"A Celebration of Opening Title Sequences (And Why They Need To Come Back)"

Now, if you'll excuse some editorializing, which I assume you will because this is my channel and presumably you came to hear what I have to say, sometimes audiences have dumb opinions. So let's talk about why title sequences are good, actually, and why they matter.
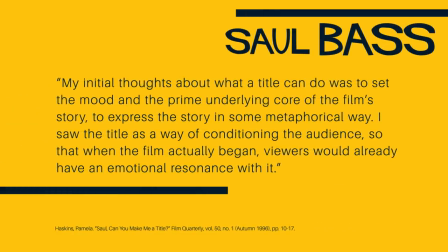My initial thoughts about what a title can do was to set the mood and the prime underlying core of the film's story, to express the story in some metaphorical way. I saw the title as a way of conditioning the audience so that when the film actually began,
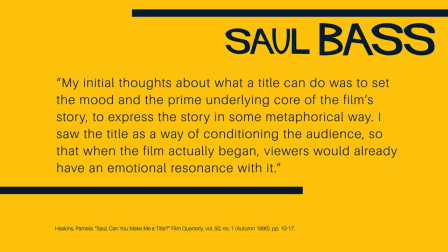viewers would already have an emotional resonance with it. The opening title sequence is essentially like the hype man or the warm-up comic for the movie itself.
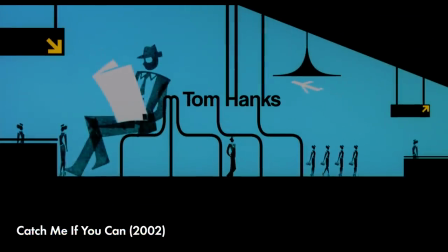Like Bass said, it conditions the audience for what they're about to watch.
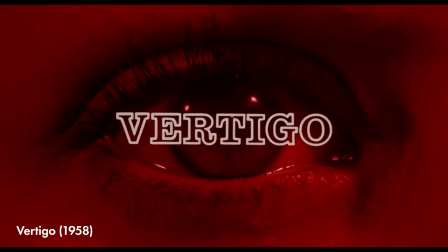It establishes the tone and foreshadows elements of the film to come. So let's compare Hitchcock's title sequences from before and after he started collaborating with Bass.
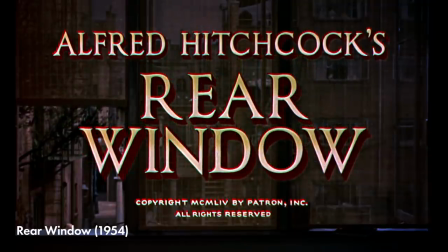The opening of Rear Window, yes, does feature the titular window,
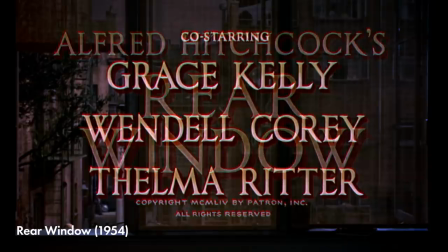but there is zero indication that this is a thriller involving murder. Based on this, it could honestly be a comedy. And then look at Psycho.
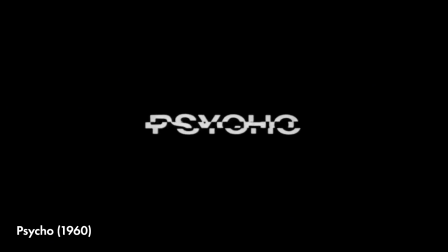With the fractured text and sharp lines cutting across the screen, you have a much clearer idea of what you're in for. The audience is already on edge before the story has even begun. It's a similar effect with Kyle Cooper's titles for Seven. The glitchy editing, the extreme close-ups of razor blades, dead skin,
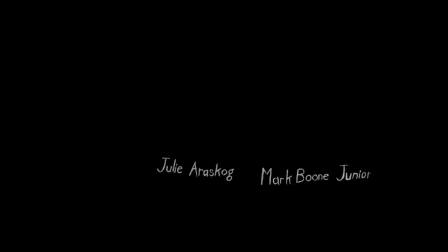and the killer's notebooks immediately establish the grisly, unsettling tone. So honestly, my favorite Saul Bass sequence is in Grand Prix, or Grand Prix, if you want to be French about it.
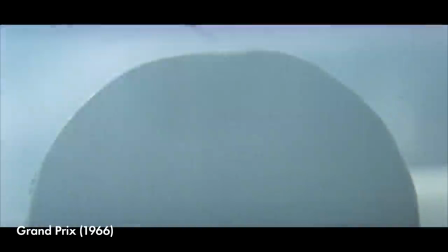The opening focuses on the minutiae of the Formula One cars getting prepped before the race, taking the tiny details,
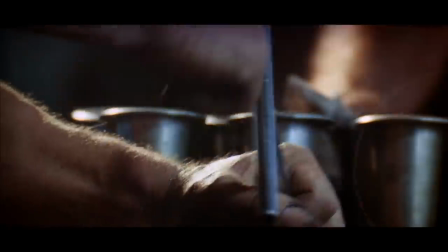nuts being tightened, tire pressure gauges, and then explodes them out into kaleidoscopic split screens,
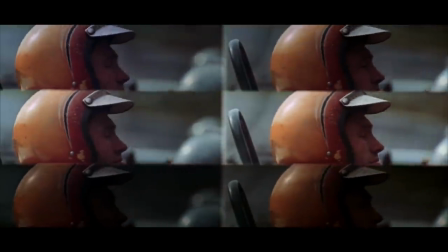putting us in the heads of these men whose lives are consumed by the art of car racing.
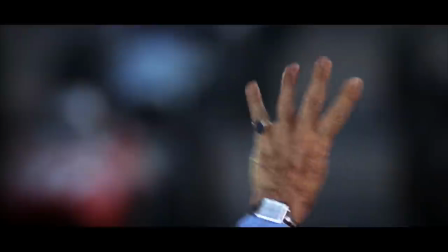The extreme tight shots build a sense of pressure over the opening, so then we get this huge cathartic release when the sequence ends and the race begins. The opening titles for Monty Python and the Holy Grail are pretty much an entire comedy sketch done entirely in text,
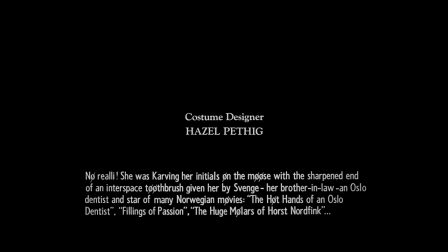but it also establishes the fourth wall breaking that will continue for the rest of the movie.
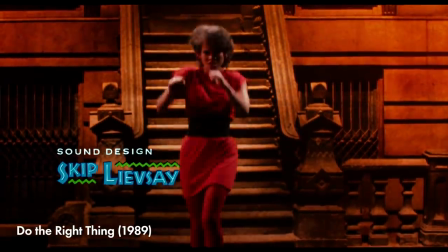And then Do the Right Things titles are this explosion of energy,
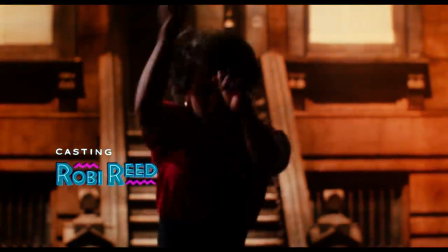with Rosie Perez dancing to Public Enemy's Fight the Power in front of a set resembling a residential Brooklyn street.
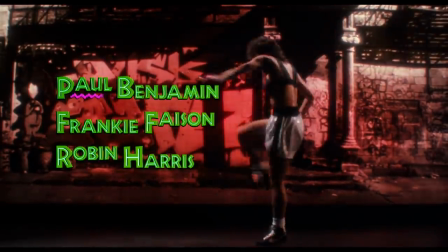And it immediately tells us that this movie is going to be aggressive, stylish, sexy, and political. Now look, I could go on all day explaining why 100 of these sequences are cool, but I want to point out some of the other narrative functions that they can serve.
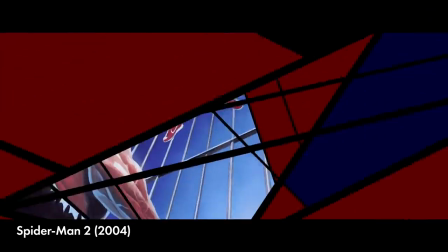Spider-Man 2, also designed by Kyle Cooper,
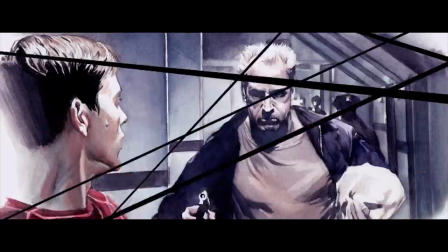uses its opening titles to recap the events of the first movie via a series of Alex Ross paintings,
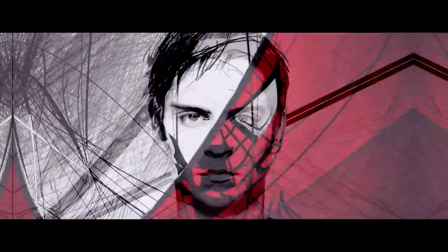which is also a nice nod to its comic book roots.
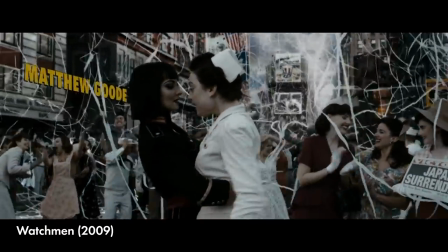By far the best part of Zack Snyder's Watchmen adaptation is its opening title sequence,
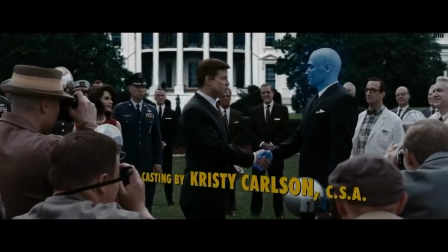which uses these extreme slow-motion visuals to establish the alternate history of superheroes in this world.
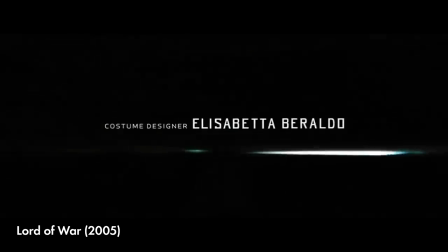Lord of War's opening titles are essentially an entire short film, a dark satire about the weapons industry,
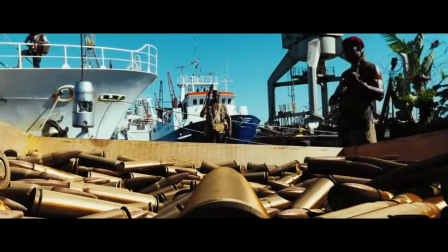and it makes its statement so effectively that the actual movie that follows ends up feeling a little redundant. Okay, now I want to go back to something I talked about earlier, the old-fashioned experience of going to the movies,
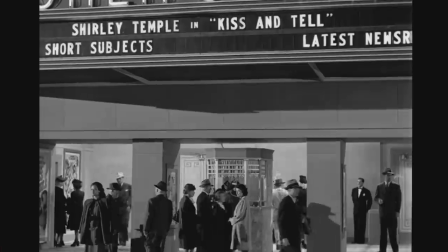like in the 40s, with a cartoon and an organ player and all that.